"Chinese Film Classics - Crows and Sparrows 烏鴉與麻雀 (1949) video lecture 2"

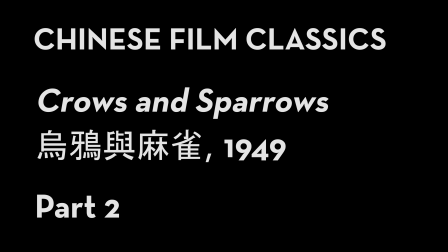(0:07)
In the previous video for Chinese Film Classics, we talked about how the 1948 film Crows and Sparrows used the set of a multi-family apartment to create a compressed and dynamic narrative environment, as well as how it used the drama of a small community to create an allegory of the Chinese Civil War. In this video, we'll talk about how the film treats the villains, about its indeterminate ending, and about some of the historical ironies that emerged in the years following the film's release. Crows and sparrows, as I mentioned in the last video, interweave stories of dwelling and exodus. By winter of 1948, the Chinese Civil War had already turned decisively against the nationalists. The Huaihai Campaign, mentioned in the opening title card, lasted from November 6, 1948 to January 10, 1949, and brought the communist army to the northern banks of the Yangtze River. The title card actually gets slightly ahead of the historical chronology at this point. As the Nationalist Army was being routed, a white terror prevailed in major cities like Shanghai,
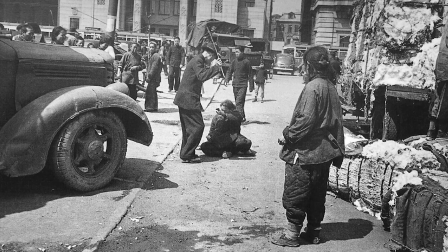(1:10)
with political assassinations and carpetbagging being carried out by Nationalist agents, by gangs, and by independent criminals.
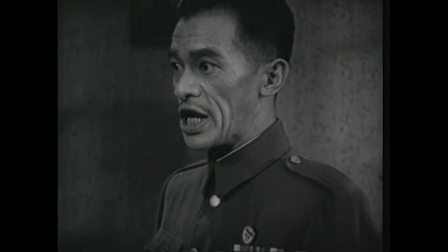(1:18)
In the context of mid-century political films,
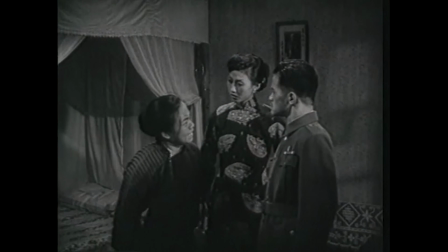(1:22)
Crows and Sparrows, like Spring River Flows East, is remarkable for the amount of screen time it devotes to the villains.
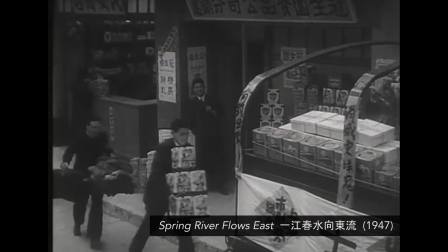(1:28)
Spring River offers an extended expose of wartime profiteering,
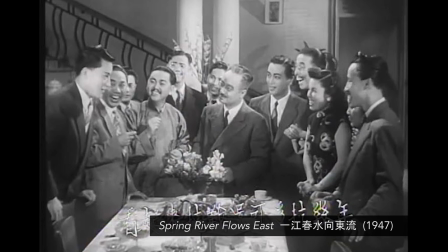(1:32)
particularly by industrialists who turned the nationalist temporary capital of Chongqing into a center of decadence.
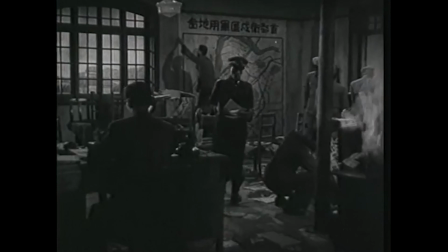(1:40)
Crows, made two years later, targets not businessmen, by government representatives and institutions,
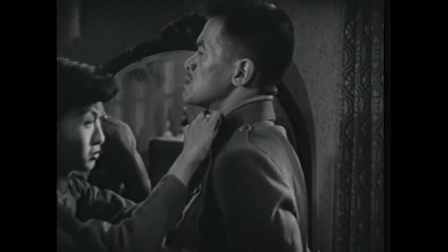(1:46)
focusing on one Nanjing official's work-life arrangements.
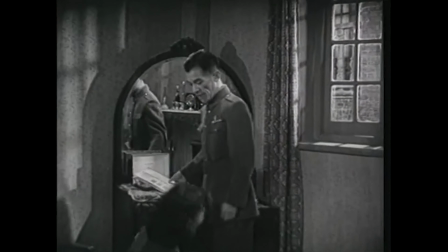(1:50)
Mr. Hou Yibo, the primary representative of the regime, is caricatured as a beast or an animal, but the settings and actings are on the whole somewhat naturalistic,
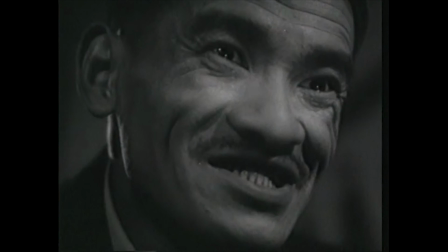(1:59)
and the cinematography only occasionally lapses into bottom lighting and extreme close-up techniques that render him physically grotesque.
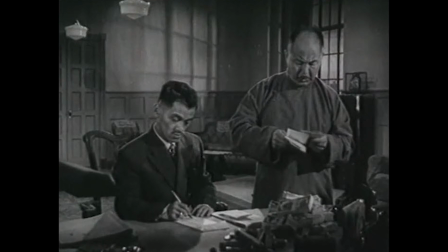(2:07)
Hou is a mid-ranking section chief, or ke zhang, at the Ministry of Defense.
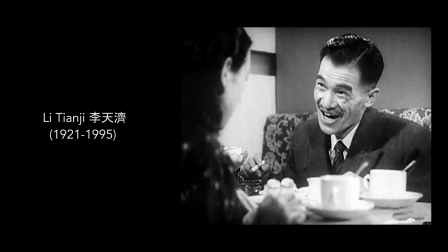(2:12)
The role is played by Li Tianji, the screenwriter of Fei Mu's Spring in a Small Town from 1948,
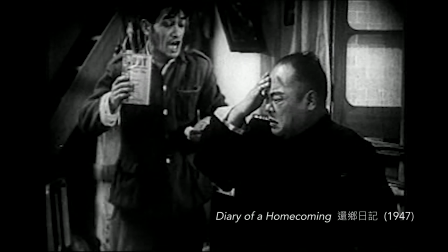(2:18)
and he had appeared in a buffoonish role in another film a couple years earlier.
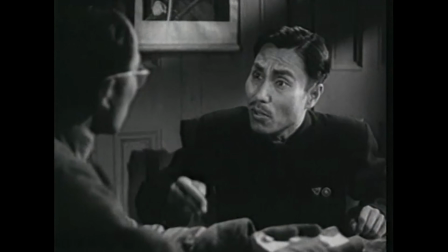(2:23)
Less screen time in Crows and Sparrows is allotted to the slimy acting principal of the school at which Mr. Hua teaches, but both of these men are agents of corruption and violence.
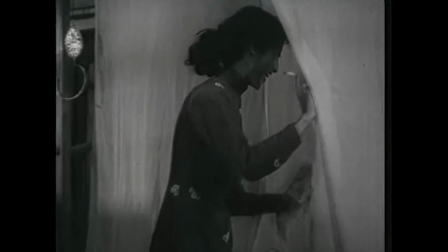(2:34)
Ho's entrance is perhaps the most brilliant character introduction in Republican Chinese cinema.
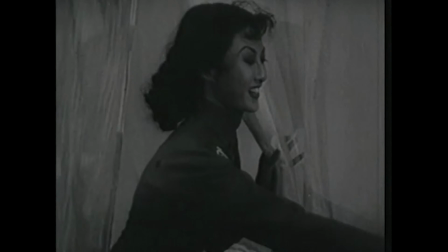(2:40)
The camera focuses on Yu Xiaoying, attending to him as he lies off-screen in bed and we hear him clear his throat noisily.
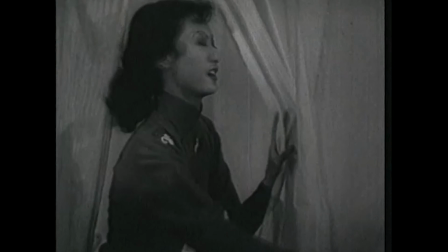(2:48)
She hands him a handkerchief and a dish into which he noisily expectorates.
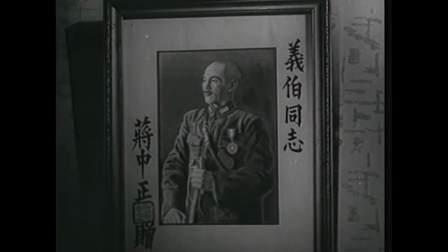(2:54)
During a later visit, we first see a framed portrait of Chiang Kai-shek inscribed to Hou,
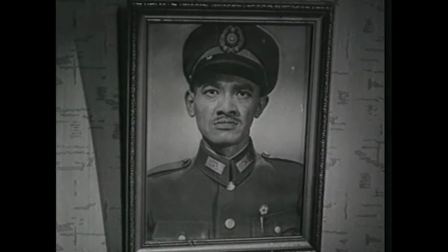(3:00)
and then a photographic portrait of Hou in uniform.
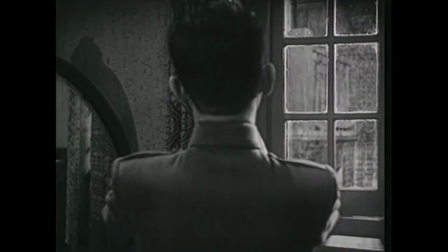(3:03)
The graphic match between the two photos suggesting that Hou emulates, or apes, the generalissimo.
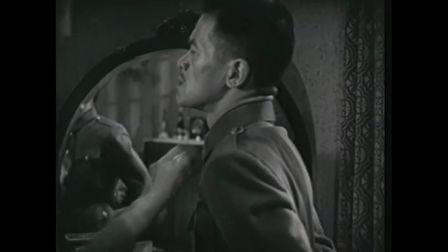(3:10)
We then see Hou's back and then his reflection in the mirror in which he is adjusting his uniform.
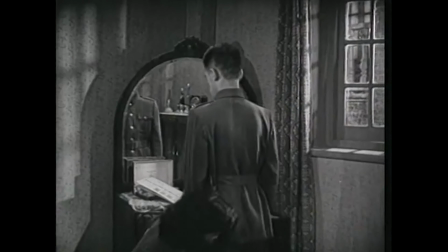(3:16)
Only then does he face the viewer. The filmmakers thus reveal this vile character step by step. Hou Yibo begins as just an absence, we only hear his name, but he progresses through layers of sonic and visual abstraction to become a corporeal presence.
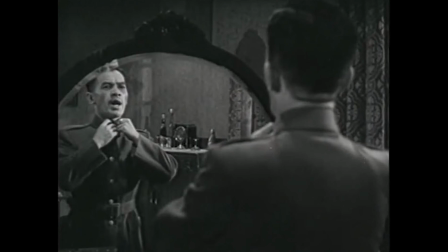(3:31)
His jutting chin, his bulging eyes,
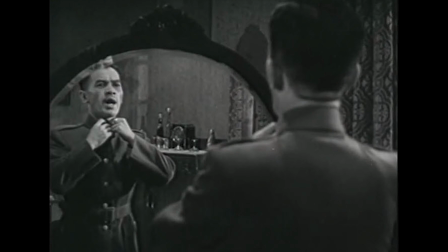(3:34)
his ready lure, and military rigidity are almost cartoonish, accentuated by the square uniform and multiple close-up shots. Ho himself is by no means a big shot in the Kuomintang hierarchy. His middling status is conveyed by the small size of his perch.
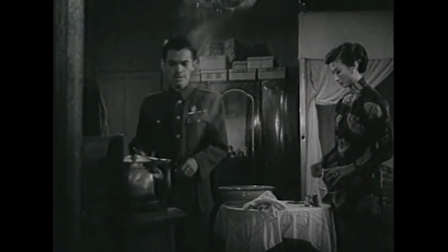(3:49)
He terrorizes only the sparrows of one apartment building, but he symbolizes the thuggishness of the average nationalist official. Ho Yibo's name is a pun on Hou Yi Bo, unprincipled monkey.
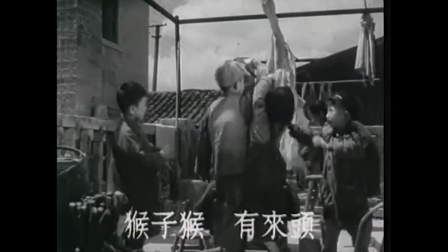(4:02)
The Xiao children and A Mei up on the rooftop once chant a rhyme about him as being a grasping traitor.